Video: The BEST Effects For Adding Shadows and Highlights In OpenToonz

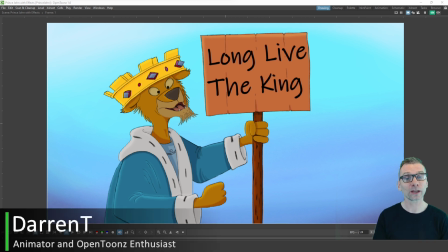Hello friends, today I want to take you through the effects I use to add shadows and highlights to my Prince John drawing here that I created in OpenToonz to make it feel more three-dimensional and just look more complete. And there's quite a few ways to add shadows and highlights to your drawings.
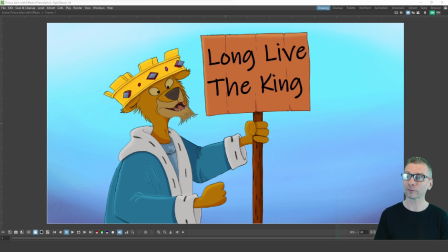Some are simpler than others, but they all have their advantages and work better in different situations. And I made a video to show some of these that you can see in the card above and in the description below.
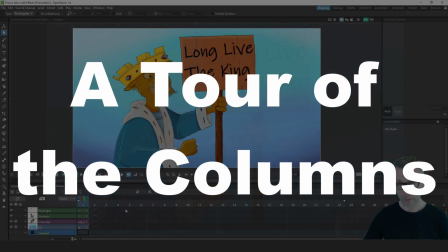So let's jump straight into it. So here on my timeline, you can see I've got four columns.
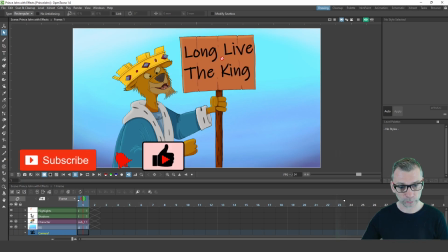The first one is the background column. Let's turn off the preview mode first.
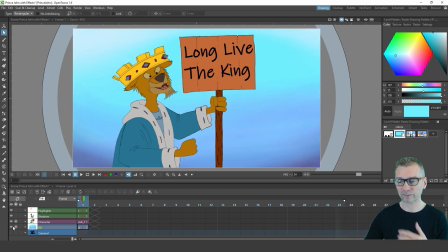So the background column is just a bit of a painting to give a bit of a background to the character to stand against.
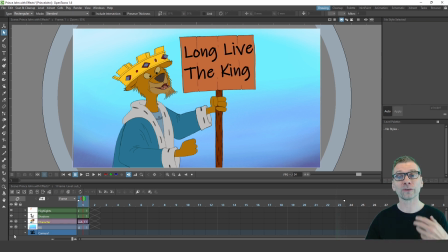Then we've got the character column, which is a sub X sheet, and I'll show you that in a second. And then we've got the highlights and the shadows columns. So if we go to the character column first and step inside the sub X sheet, you'll see that's made up of three separate columns.
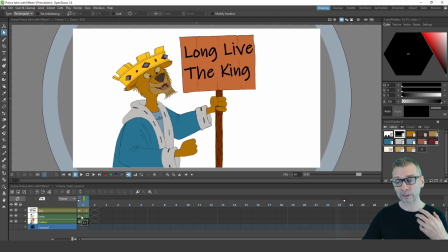And ordinarily, I draw the lines and add the color in the same column, and I recommend that to most new users, especially if you're using the default brush. But here for this drawing, I used a pencil brush to give it more of a scratchy look to match the original animation.
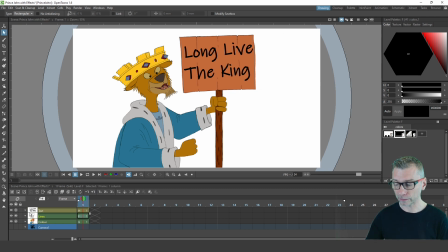So I drew the lines in one column here, and then added the color in a separate column, which I added using the brush and the paintbrush tool. And finally,
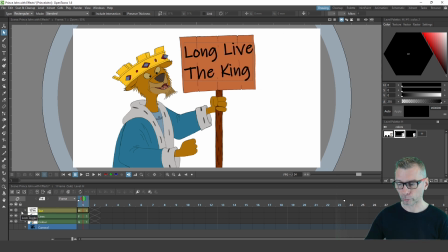I added the text for the sign in a separate vector level so I could resize it and use a more appropriate font that I thought would look nice on the sign. And to make working with the effects easier, I collapsed these into a sub X sheet.
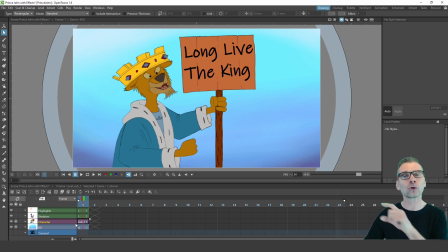So if I step out of here, you'll now see that it shows as a single column on the timeline, which makes working with the effects much, much easier. Then I've got the highlights and shadows columns. And if I show both of these, first the highlights column,
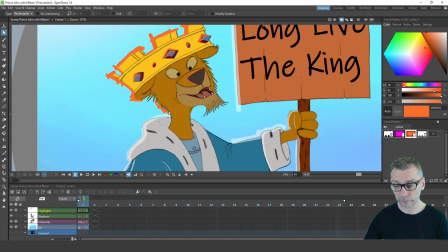and you'll see I've got some orange painted around the crown here and around some of the fur on the back of the prince,
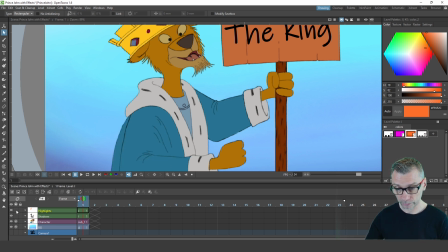and then some white painted over his costume and over the sign. And this is to kind of give it a kind of glow on the edges as though there's a light behind the prints.
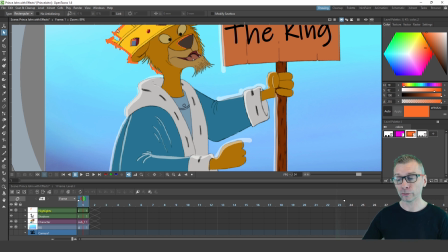And you'll notice that I've painted these highlights not only on the coloured areas, but also hanging over the edge. So I wasn't too concerned about drawing outside of the paint that's already down there. And I'll show you why when I use the effects in a second.
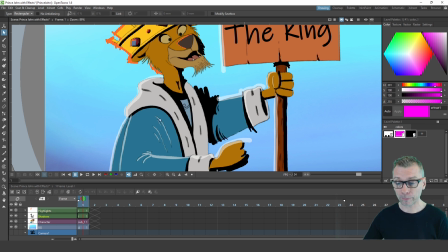Then the shadows. And again, happy to paint outside of the lines and outside of the colour here, just to place the ink down where I wanted it and to not be concerned about keeping it inside of the edges.
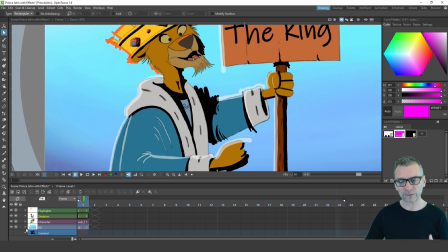I tried to pick out the areas that would be in shadow to give more of an effect of three-dimensionality, which I think worked really well in the end. And if I just show you the preview for that and how it looks with the preview on
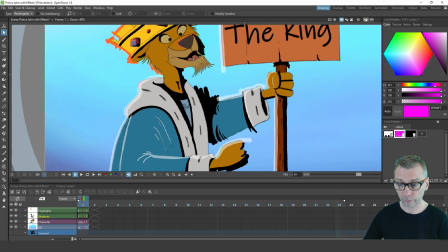compared to having the preview turned off, and the ink as I applied it to the drawing. Now when you're painting your shadow and highlight colours in this way and using the effects to apply them onto your character,
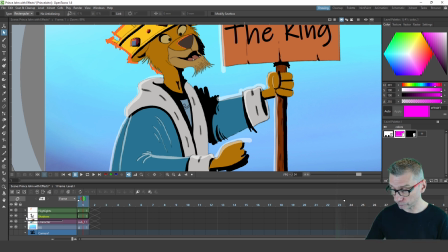one tip I will give you is to go into this drop down box in the column header and bring down the opacity of the entire shadow and highlight columns so that as
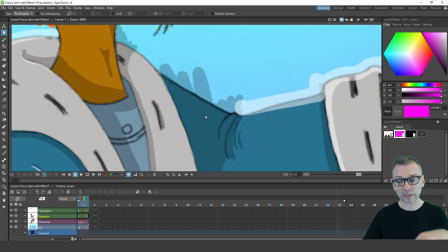you're painting you can see through the shadows that you're applying to where the edge of the lines are and where the character is,
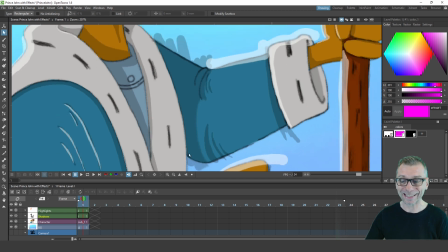so that you can keep your painting inside the lines where necessary.
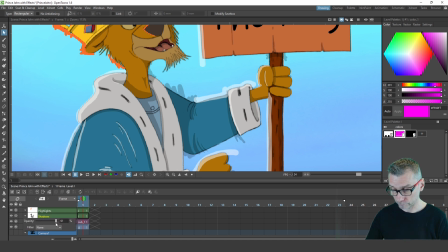It makes it much easier when applying the colour. And that change in the colour won't be applied into the final render
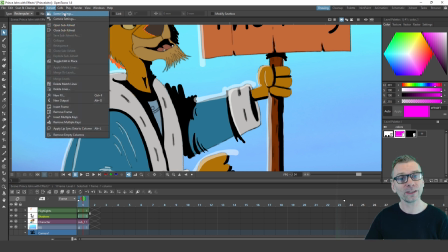unless you tick the option in the scene settings dialog up here in the X sheet menu.
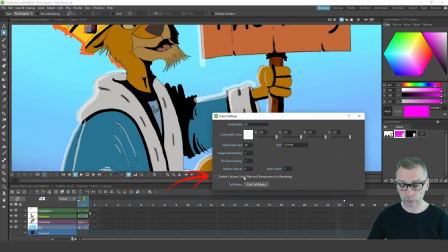The tick box at the bottom here, enable column colour filter and transparency for rendering.